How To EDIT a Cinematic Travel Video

This is, of course, a stylistic choice, but personally, I think adding these sounds is quite often the difference between your average everyday edit and something that is much more likely to keep your audience engaged.
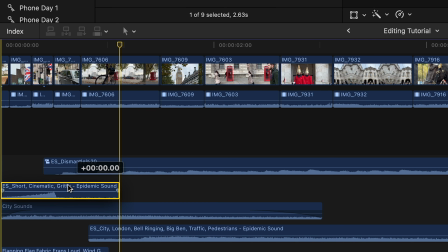16:37 So I'm going to do another pass of this edit looking for opportunities to add some more unnatural sound effects. And the key to this is only adding them where we think they will add to the edit or make sense.
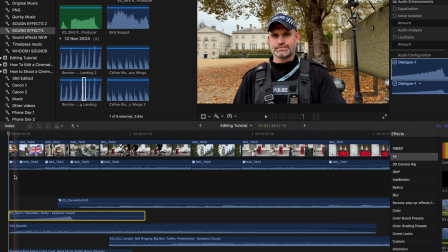16:49 A riser at the beginning makes sense because, as we know, there are 7 clips in the first couple of seconds, which all happen very quickly.
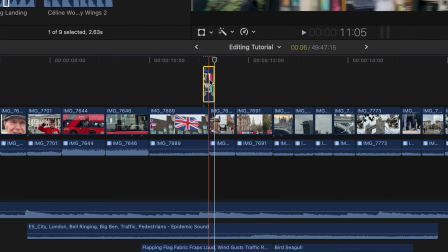16:56 So that works well with the intensity of a riser. The transitions that we made and put between clips, these work really well with a riser. Whoosh sound effects are another great one.
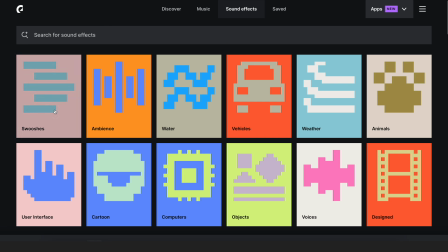17:07 These fast whipping pans that we have throughout the edit look great, but add a whoosh sound effect and they really help bring them to life.
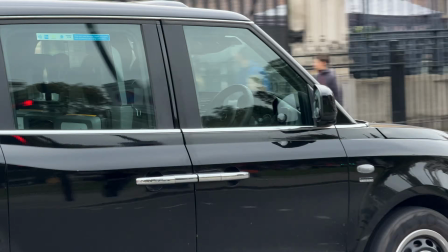17:15 This shot here, for example, whipping from the black cab to this guy on a bike. Let's put a whoosh sound effect between these clips and then the sound of a bicycle bell. Here's what the shot sounded like before. And here's what it sounds like now. So as you can see, by adding a combination of natural and unnatural sound effects to your edits, it's a really great way of taking them to the next level. Okay, moving on, color grading. Now, color grading is your opportunity to give your edit its own unique stylized look,
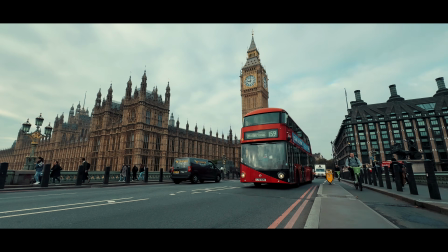17:52 and in this case, it's also a great way to make my smartphone footage look less like smartphone footage. Now, whether you're enhancing natural colors or creating a more stylized look, color grading allows you to shape how your audience feels whilst watching your travel video.
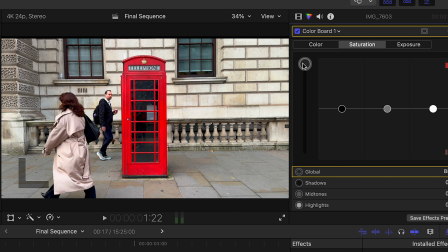18:07 For example, I could just boost some of the saturation of these clips, maybe adjust the contrast a little.
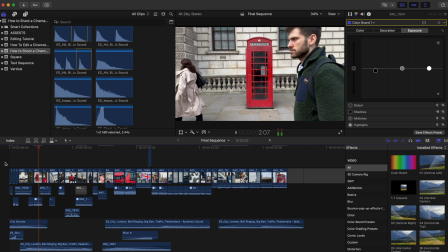18:12 This could work, but the day that I shot these clips in London was a very dull and overcast day. So I want to stylize this footage to best suit this mood and feel. So for this, I've added one of my own custom color grading LUTs.
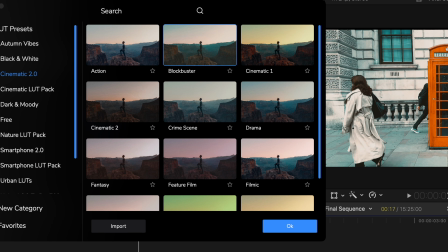18:25 This is my blockbuster LUT from my Cinematic 2.0 LUT pack. I will link this in the description below. Use this LUT or anyone for that matter. It's completely up to you. A LUT, by the way, for those of you that don't know, is a color grading preset.
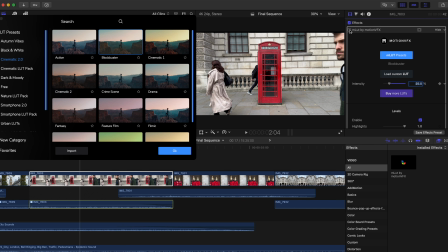18:39 The reason I've chosen this LUT is because it adds a slight teal to the shadows and it adds a little bit more contrast,
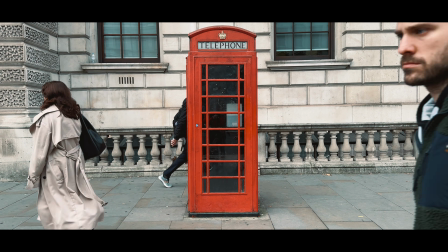18:45 ultimately very quickly and easily, giving it a more cinematic and stylized look. Color grading LUTs will work with just about any editing software that allows you to color grade, by the way. Premiere Pro, DaVinci Resolve, CapCut, which is free editing software, all allow you to import and use LUTs.
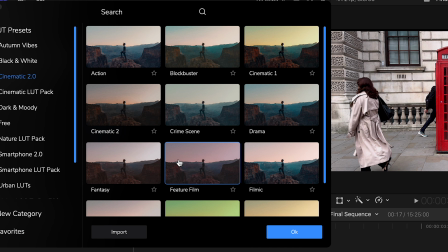19:01 So if you do struggle to color grade your videos manually, LUTs are a great way to help you do it quickly and easily.
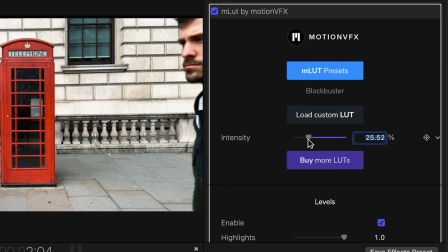19:07 I find less is more. I have the intensity of this LUT set to 25%, which is just enough to get the look that I'm going for.
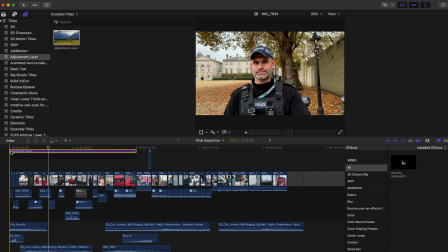19:15 Now, instead of color grading each clip individually, I've added added an adjustment layer to all of these clips and added my color grade to that adjustment layer. An adjustment layer allows you to add an effect to it, and then that effect is added to all clips underneath.
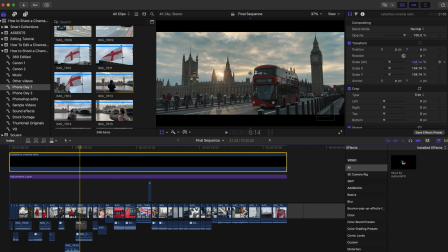19:27 And to finish this sequence, I'm just going to add some cinematic bars to the top of these clips like this.
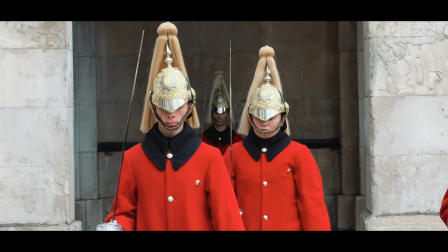19:32 This will help give me a more cinematic aspect ratio.
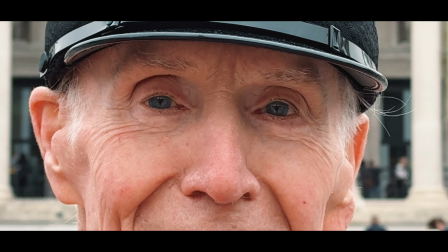19:35 Not necessary if you're shooting vertically, but definitely will help give you a more cinematic feel when shooting landscape. And for those of you that really want to take your shooting and editing of cinematic sequences to the next level, then I have a 2-hour crash course perfect for beginners. I will also link that in the description below. But that's it from me. Thanks for watching, and I will see you in the next video.